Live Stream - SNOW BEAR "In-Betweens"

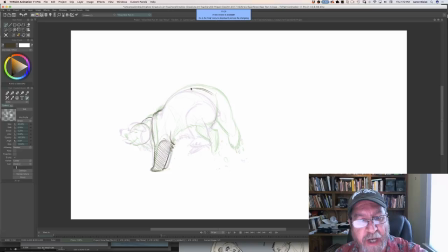12:45 Right now, in this shot, it's just a locked-off camera. So there's no, there's not going to be a moving background. So right now, I'm thinking about, I'm looking at his knee. I want to bring that knee up. I'm also thinking about arcs. I'm always talking about arcs. Arcs will give you your fluidity.
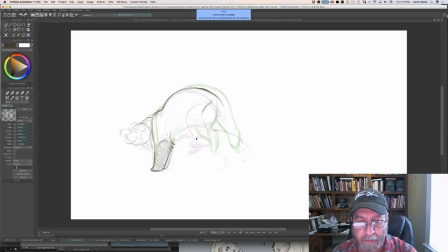13:04 I want things to move in smooth arcs like that. And so as this foot's coming up, it's going to be moving in an arc like so. And same with the knee. So I want to bring that knee up, and I want to bring this foot up into here.
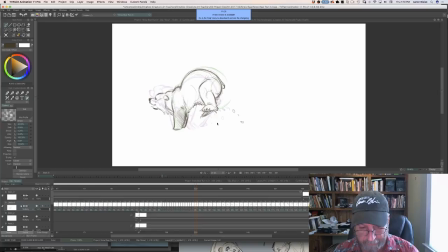13:18 Right about in here. How many drawings do you have so far in this one scene? Well, let's see. Let's see how many drawings I have so far in this one scene. I've got 219 drawings so far in this one scene. That's two. I've still got about another 100 to go, and that will cover 17 seconds.
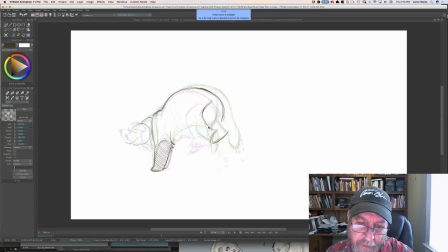13:40 So that's a lot of drawing, but it's worth it. You end up with something that's really, you know, the idea that I can just sit down and draw, and I can make somebody laugh and cry and root for a character and actually believe that that character is alive and breathing,
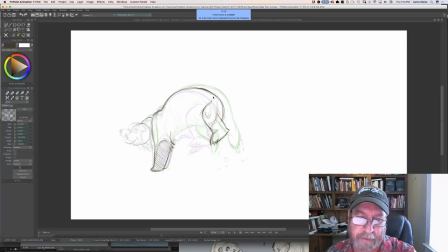13:57 that's a pretty cool feeling. It's a pretty cool power to have. Let me bring this up just a little bit. There we go. Start to feel that leg come up. I want to get that belly.
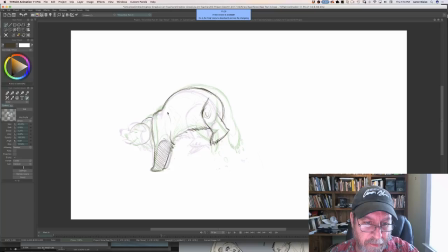14:17 I'm coming down, starting to come down. There we go. I'm going to bring that other foot right through here. Right, and keep that arc. I'm going to pull it up just a slight bit.
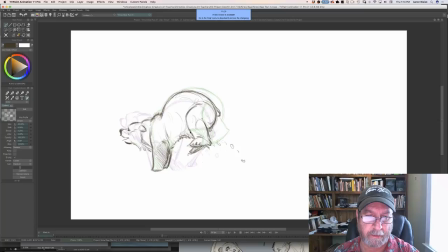14:39 What kind of computer do you need for animation? Because I have a MacBook Air. Is that good for drawing? I'm not sure. I'm on a Mac Pro. Everything I use is Mac.
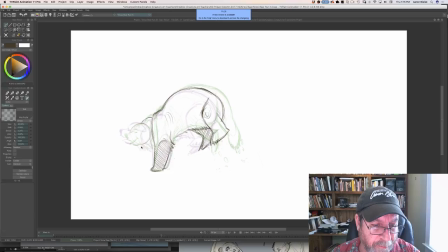14:57 I'm pretty sure that would work. Nick would probably know a little better than I would. What made you decide to have Snow Bear animated in rough animation? Well, there's a couple of different reasons I wanted to have Snow Bear animated in rough animation.
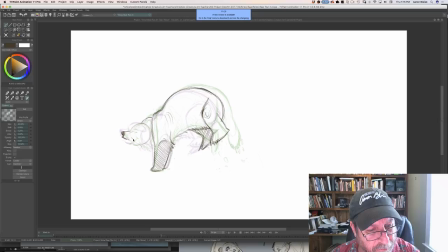15:16 First of all, I've always wanted to celebrate the animator's drawings and just kind of let that carry the story. And And also, it's a time issue. You know, we don't have a lot of time and money to make this.
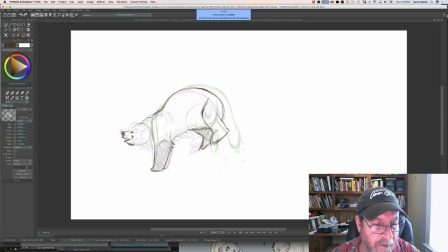15:34 And so one of the main things is I tend to animate fairly clean. And so one of the first things we decided was, well, let's just keep the rough animation and let that carry the story.
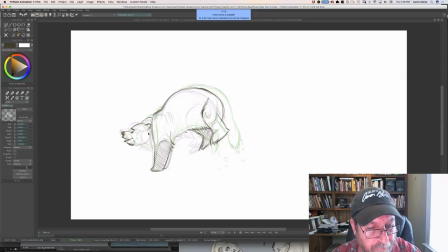15:48 And so that's something we decided to do right off the bat. It was more of a kind of a financial time decision. And like I said, from an artistic standpoint, I've always wanted to kind of do a full short all in rough animation.
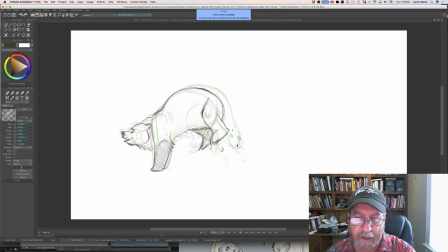16:06 How many programs do you use for your work? Well, there's I use TV Paint for my animation, and for my digital painting, I use Photoshop almost all the time, although sometimes I'll use Painter.
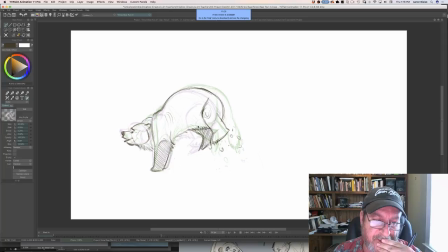16:22 I'll use Procreate on my iPad, and I think that's pretty much it.
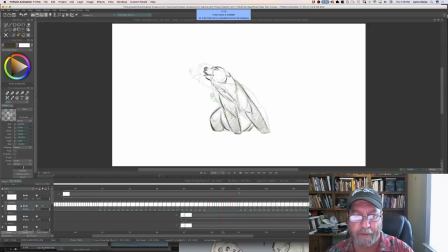16:29 Pretty simple. As you can see, we're moving him right through this action, trying to get him to turn right through there.
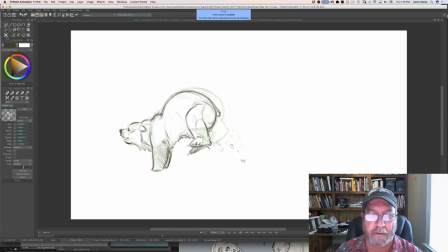16:42 So let's move on to the next drawing. What you got, Dustin? What do you think about Animate CC? Have you ever tried it?